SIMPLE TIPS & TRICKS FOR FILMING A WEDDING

One thing I really like to do is I like to get a shot of somebody helping him with his tie or with his shirt
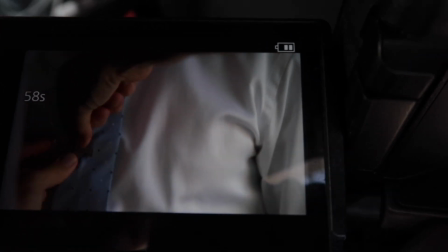[4:11]
or whatever because that really really just adds a different dynamic than just him alone. Now if it's somebody of significance to them like a sibling or a parent or like a best friend or a best man then I like to get them like helping them with their jacket or different things like that not two-staged but just something that's kind of natural something that allows them to to work in work that in one other type of shot I like to get in prep if I have space is I like to get silhouette shots so I like to
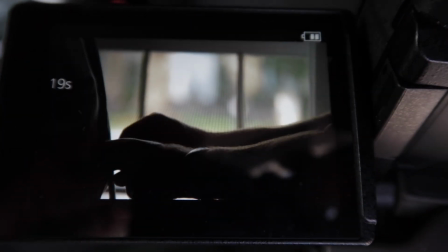[4:37]
get shots where there's like a window and the people that are in front or my subjects are very like dark and they're not well lit but you can see through and you can see the movement and that's what a silhouette shot is and I love to get that just for a different perspective.
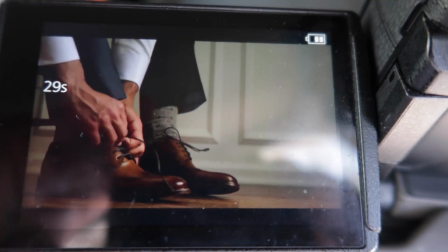[4:52]
Obviously I like to get shoe shots as well. I like to make sure everything's clean.
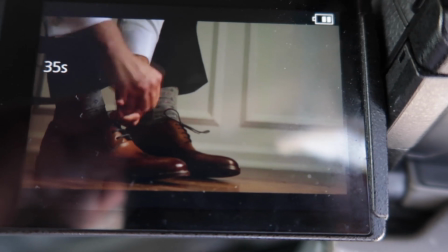[4:55]
I don't want to see any wires or I don't want to see anything you know in the background that's like a you know an outlet or anything like that. I like to keep it really clean if I can find a clean spot that's lit I like to do that as well. So as soon as we finished up groom prep I got everything that I needed and me and Scott met up and we actually drove into Philadelphia. We drove through a rather interesting part of Philadelphia to be honest with you. But once we got through that, we got through the traffic, we ended up getting to a church that was huge. A really nice church in Philadelphia that was super grand looking. Take a look at this place.
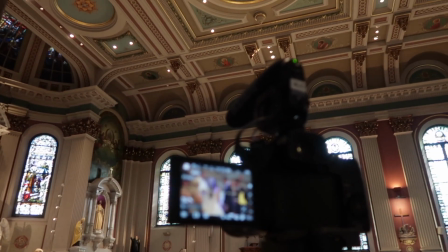[5:27]
The place is awesome. But regardless of that, I'm always on this exact shot that you see me of here.
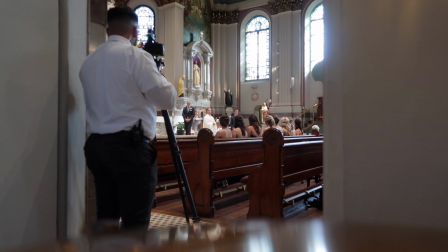[5:33]
I'm always on the left hand side. So if you're looking at the front of the church from the back,
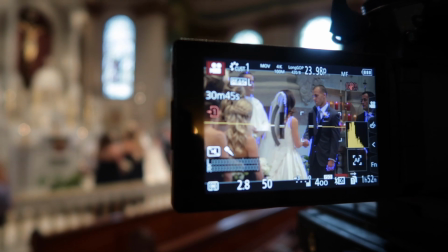[5:38]
I'm always on the left hand side and I'm always looking and I'm tight on the groom or tight on the
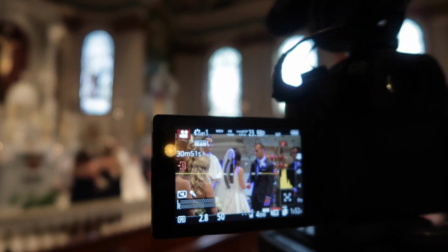[5:44]
people that are speaking that's always usually my job is to be tight on all those people and i use a 70 to 200 to do that now scott's usually running around he usually has a different camera and he's different getting motion shots and he's using usually our our glide cam that we use and then there's always a safe camera on the right hand side that's getting a wider shot of everything that's going on we're always mixing and matching we're always doing our best to get different stuff in the ceremony but right now we have a nice system that we use and we really like doing it We had our audio ready. We have two mics. We always have one on the officiant and one on the groom, and we have one that's always on the pulpit where the people talk from. Now, as soon as we finished up there, Scott had to head to the reception, and I actually got into the limo with the groom and the bride and one of the photographers, and we headed out to do a separate shoot for about 15 to 20 minutes in this park. It was pretty cool.
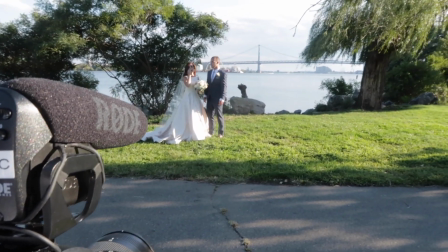[6:32] Music back over here. We do, right?
Then we got back in the car and we headed right to the reception.
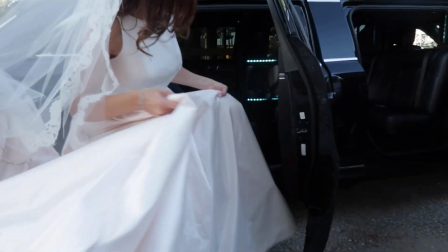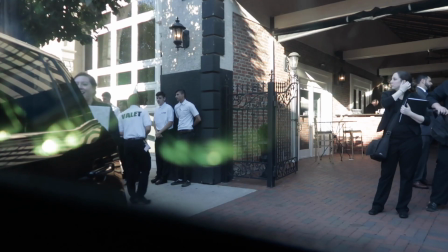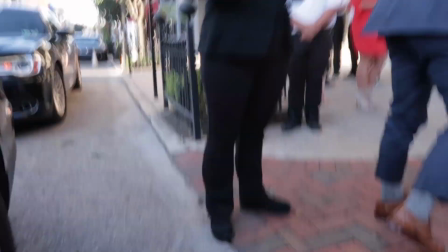Right when I arrived Scott was already there getting establishers
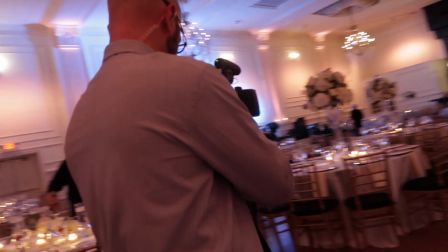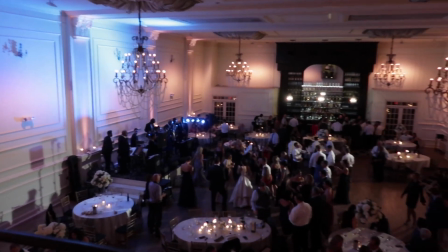[7:03]
We had to set up everything for the reception now this place was pretty cool it's pretty big big, really nice venue right in center city, Philadelphia. But one thing that we always do at receptions, now there's a ton of things that we do and we make sure we cover all the bases, but one thing that we always do for dancing, for speeches, for all these different things is we use lights. Something that we never used to do back in the day, but we do now. We use lights and we make sure our subjects and what we're shooting is lit and it's lit well. Let me show you what I mean.